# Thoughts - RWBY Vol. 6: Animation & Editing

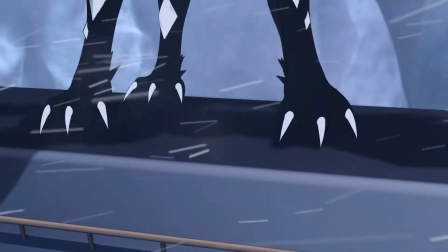(8:17)
The problem is how the Grimm does absolutely nothing but stand there as Blake, Yang, and Weiss break it down.
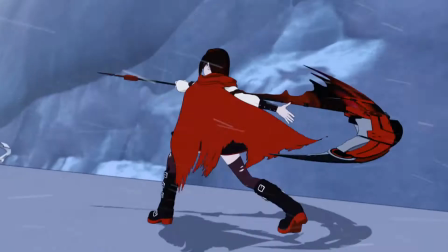(8:25)
It doesn't actually decide to do anything until moments before Crow and RWBY move in for the killing blow.
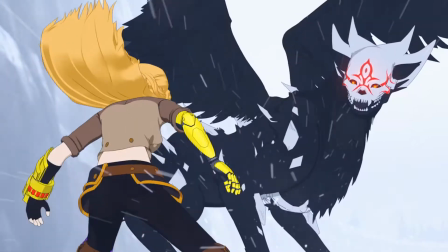(8:32)
Yang slides under the Grimm. It could turn to Yang to swipe its claws, bite, or stick its tail on her, but does none of those.
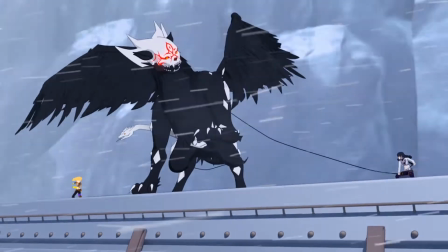(8:39)
Blake and Yang are on either side of it with all those same options available, with the bonus of having the tail fend off one of the two.
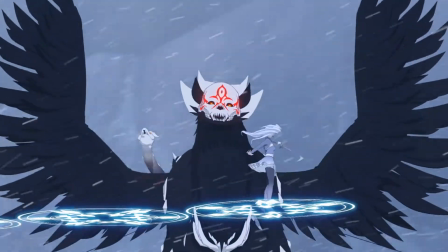(8:47)
Doesn't do any of that. Weiss is right in front of it, taking out its wings.
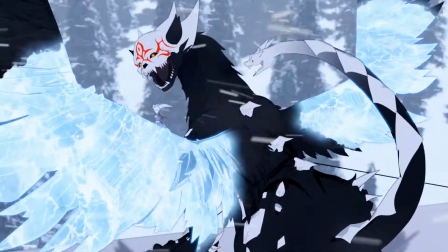(8:52)
It could thrash at her, bite, or even shoot a fireball, but it doesn't.
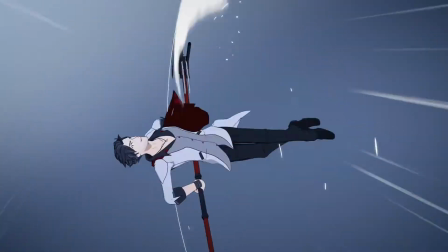(8:57)
It finally does something only after it has been set up for Crow and RWBY to kill it.
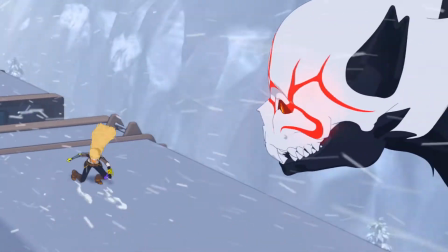(9:02)
The problem here is that the Grimm isn't active in attacking our heroes or even defending itself.
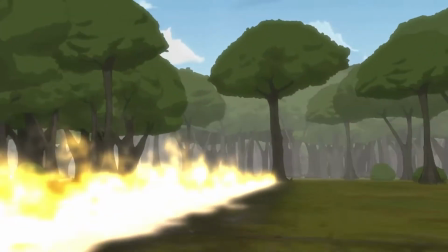(9:09)
We can go all the way back to Volume 1 to see how fights against the Grimm should be.
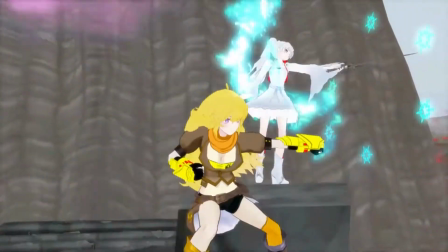(9:15)
Here, the Grimm are not passively waiting for the students to move into position or whittle them down.
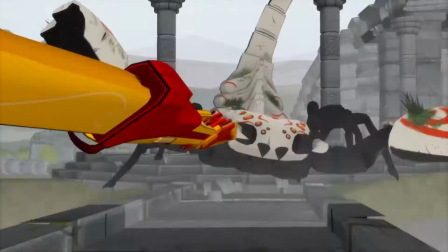(9:22)
They actively attack the students and defend themselves. The reason these Grimm are defeated is because the two teams take the opportunities presented
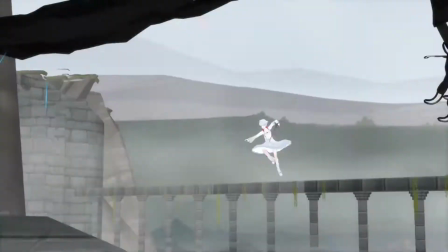(9:31)
to them or do something to hold the Grimm in place so that it can be finished.
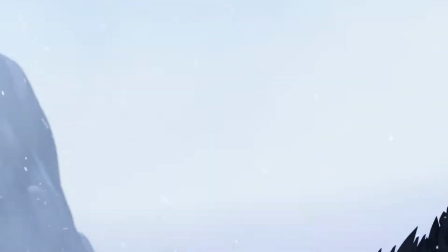(9:36)
One problem that is more of a personal gripe than anything is that I don't agree with the
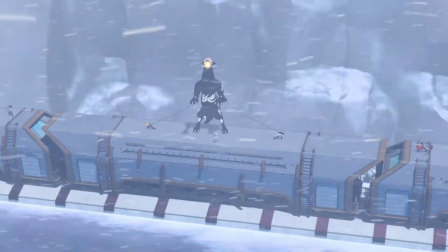(9:41)
decision to have Crow perform the same move as RWBY when they go to finish off the Sphinx.
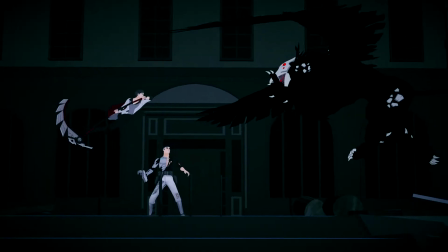(9:47)
RWBY can still do the spin move, but I would rather have Crow just do a large, powerful swing of his scythe.
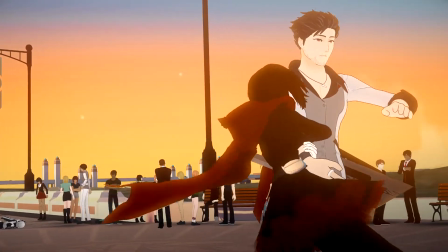(9:54)
I get it. RWBY was trained by Crow and modeled her weapon after his.
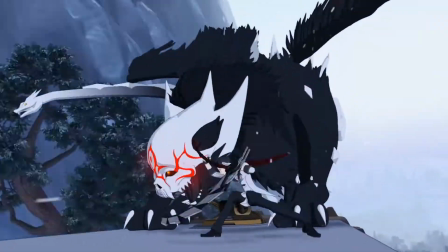(9:59)
It's just that I would rather see how they use their weapons differently to achieve the same end.
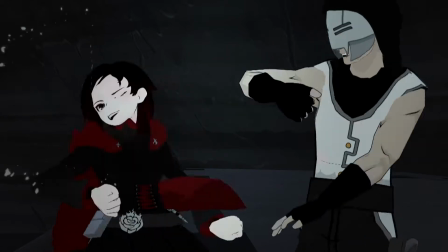(10:05)
RWBY isn't that strong, which is why she uses the kick of her sniper to increase the force of her swing.
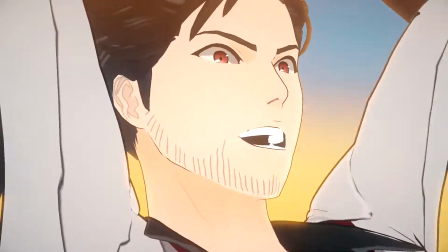(10:11)
Crow, on the other hand, is very strong. His swings already carry a lot of weight to them.
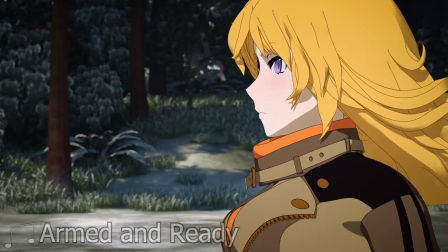(10:17)
I just don't think he needs that extra kick. The best action scene of the volume is, of course, Yang vs. Adam.
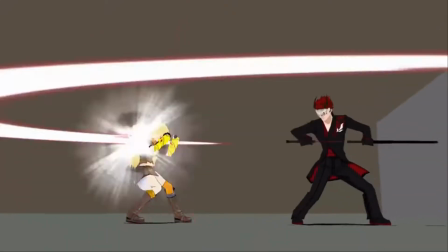(10:25)
One would think that this is due to the fact that they implemented Monty's old test animation for a fight between Adam and Yang,
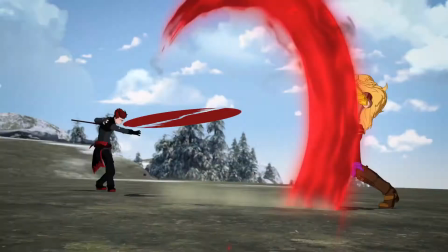(10:32)
but that would be underselling the great action animation found throughout the fight.
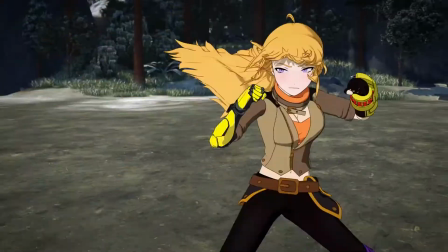(10:36)
The action here is fast and intense, with a bunch of smart back and forth between Yang and Adam.
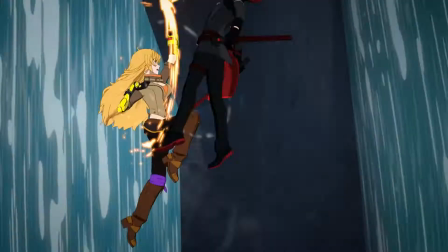(10:42)
Yang bobbing and weaving under Adam's attacks, Adam taking a shot at Yang while his back is turned.
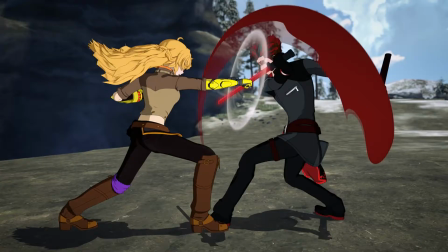(10:48)
There is even a moment where Adam throws a feint and tries to take another shot at Yang with his rifle.
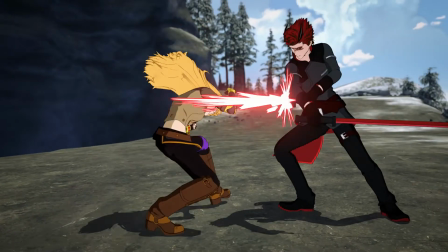(10:54)
The reason the feint fails is because Yang didn't just try to dodge Adam's blade, she also kept her guard up.
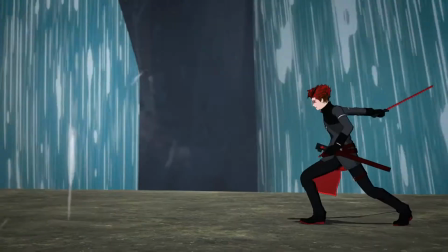(11:01)
The most interesting thing about the way Yang fights is how much she maintains her guard.
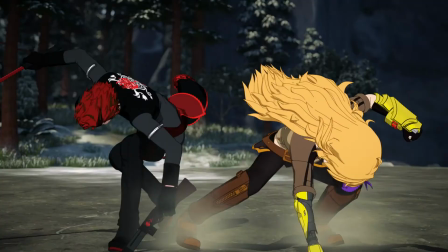(11:06)
There's another moment where Yang lands a punch after leaping in the air, kicks Adam, but she doesn't follow up with a punch.
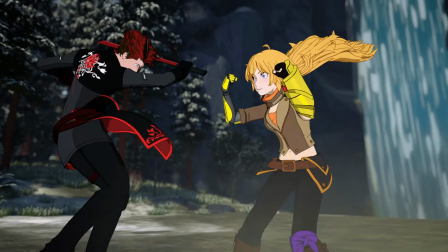(11:13)
She instead notices that Adam is going to retaliate and immediately puts up her guard and dodges it.
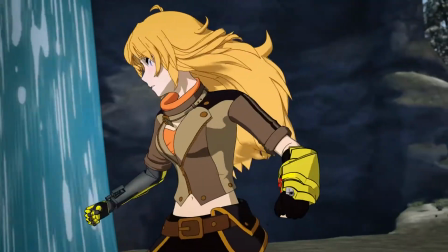(11:20)
The cinematography is also well done, as the action is framed in such a way that just about every action is readable.
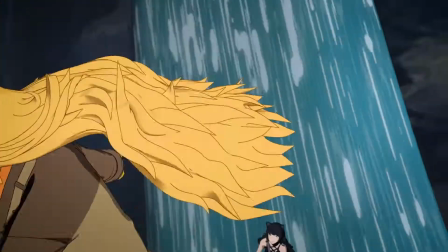(11:27)
Take Yang countering Adam as an example. The shot is initially behind Yang and to her right.
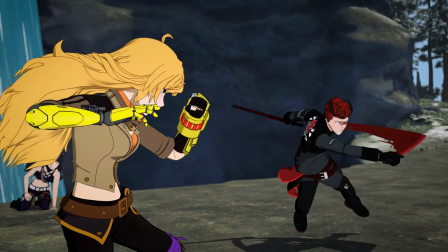(11:33)
This gives plenty of negative space for us to see the swing of Adam's katana.
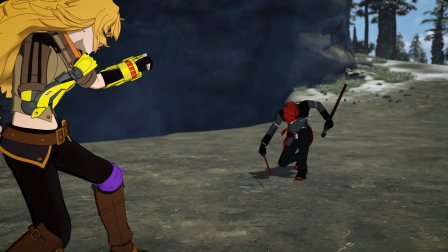(11:38)
This also gives us a good angle to see Yang stop Adam by grabbing his wrist and twisting it over his head.
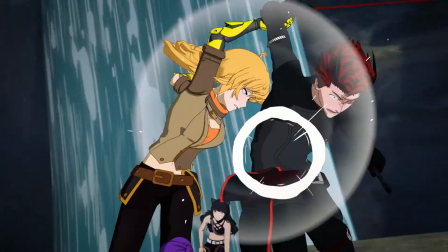(11:45)
The camera now pans around to the side of Yang and Adam to frame up Yang's punch to the back,
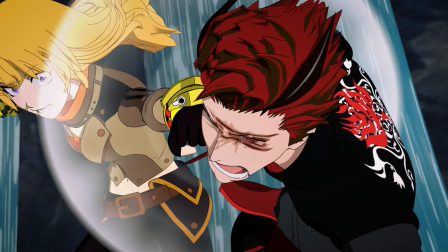(11:51)
elbow and knee to the gut, and finally a punch to the face, which happens right in the center of the frame.
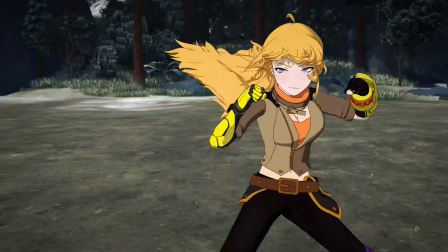(11:56)
We also get to see some nice tricks that help sell the action. This can be seen with Yang's multiple punches.
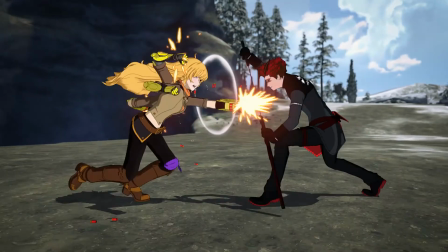(12:03)
The way they have the punches hit one after another so quickly is by duplicating Yang's arms.
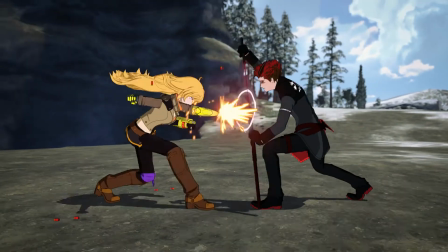(12:09)
When one arm reels back, the duplicate is throwing another punch. I also really like the arch of Yang's last punch,
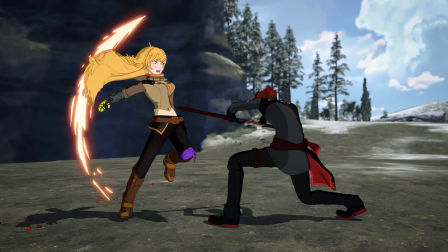(12:17)
which is brilliantly emphasized with a flame effect since she is punching with the gauntlet on her left arm.